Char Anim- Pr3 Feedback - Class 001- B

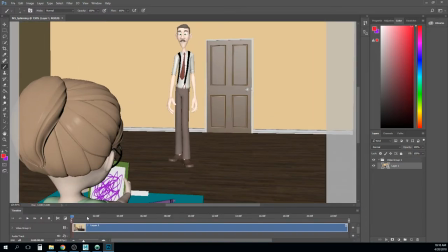(6:01)
we get to
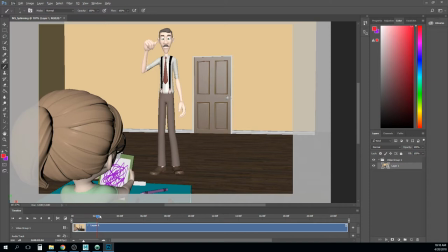(6:05)
coast it so right here and if you look at the hip angle um the hip is up like that and then this one is like this
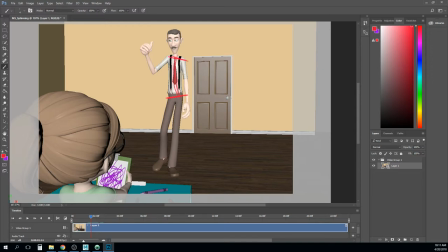(6:20)
and so that's gonna make his spine kind of do this um and right now it feels a little straight hey megan you know to hear something crazy i am currently recording you a feedback video i'm actually recording for the whole class but this is this one's your section of it
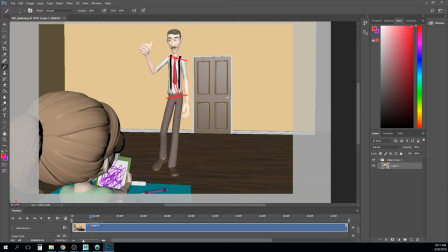(6:36)
so that's fine i pulled the stuff you uploaded earlier um to uh to that so or you uploaded yesterday so just kind of drawing over some stuff for you um do you know where marty fitzgerald is by chance i don't right now he usually um he may have a class i
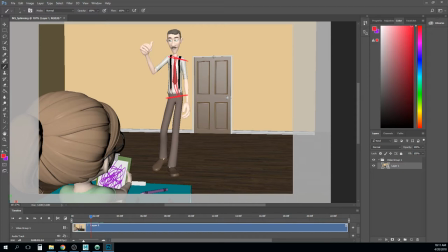(6:57)
don't know i check the schedule outside of rodina's office there's a schedule of where everybody is i think he has a class in the mornings i don't know if he's actually at that or if there's if he's um in a meeting or something like that but cool
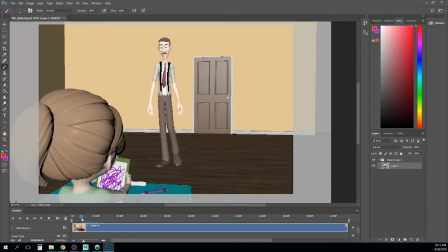(7:13)
okay so yeah right here you're getting and so like i think that looks interesting like you're doing that countering hip but on the other side you're kind of doing something different you're doing this line of action all the way through and then sort of this hip angle right so I think pick one
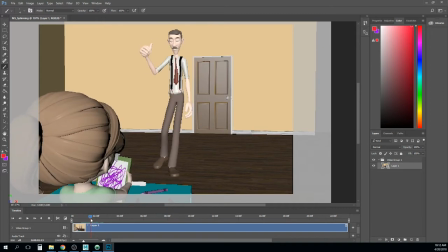(7:31)
or the other and kind of kind of keep some consistency in the spine particularly like I notice that the most rides are there like to me I think I would go with the other way he's raising that shoulder up though so that makes it a little harder but still what you would do
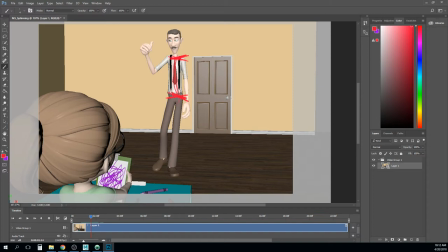(7:45)
is like even if he's got that shoulder up maybe don't raise it up quite as much and curve it that way that doesn't make sense in that color let me draw for you better like that way that way and then still kind of keep it going this way and then his arm gestures
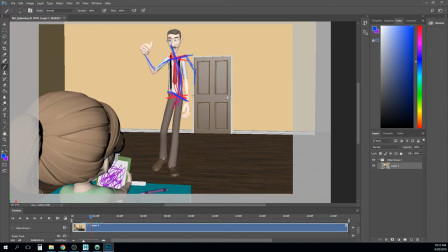(8:02)
still kind of flowing out of that this one could kind of counter it by coming out that way um so i i say all that um as like some small notes really my biggest note on this is I feel like this
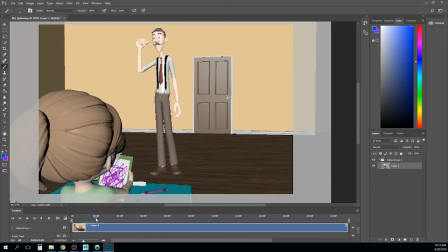(8:18)
arm gesture is kind of mainly happening in the doesn't have enough drag in the in the hand part of it hand in the forearm right so as he come raises it up right through here like the the wrist is sort of feeling like it stays a little locked the elbow
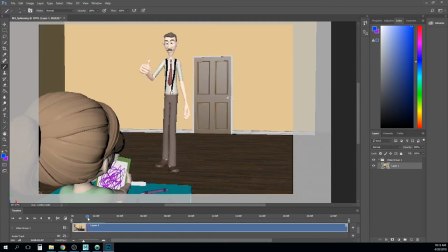(8:38)
is bending but like I think you just need like a more interesting shape as he brings it up right so instead of just rotating at the shoulder there maybe what he would do is bring his elbow up first and then drag the
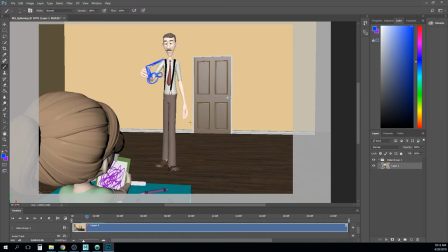(8:54)
thumb this way right and then in these next few frames here you can reverse that to here where the thumb is pointing this way right and so you're going to get that sort of that whipping of the arm up i think any rotation you can do at the wrist point um
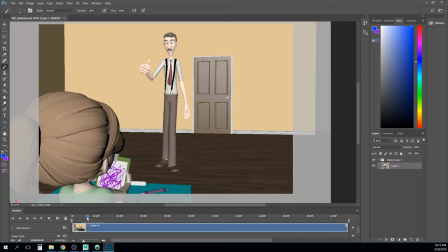(9:12)
to build in more of that overlapping action like right here if you can drag that wrist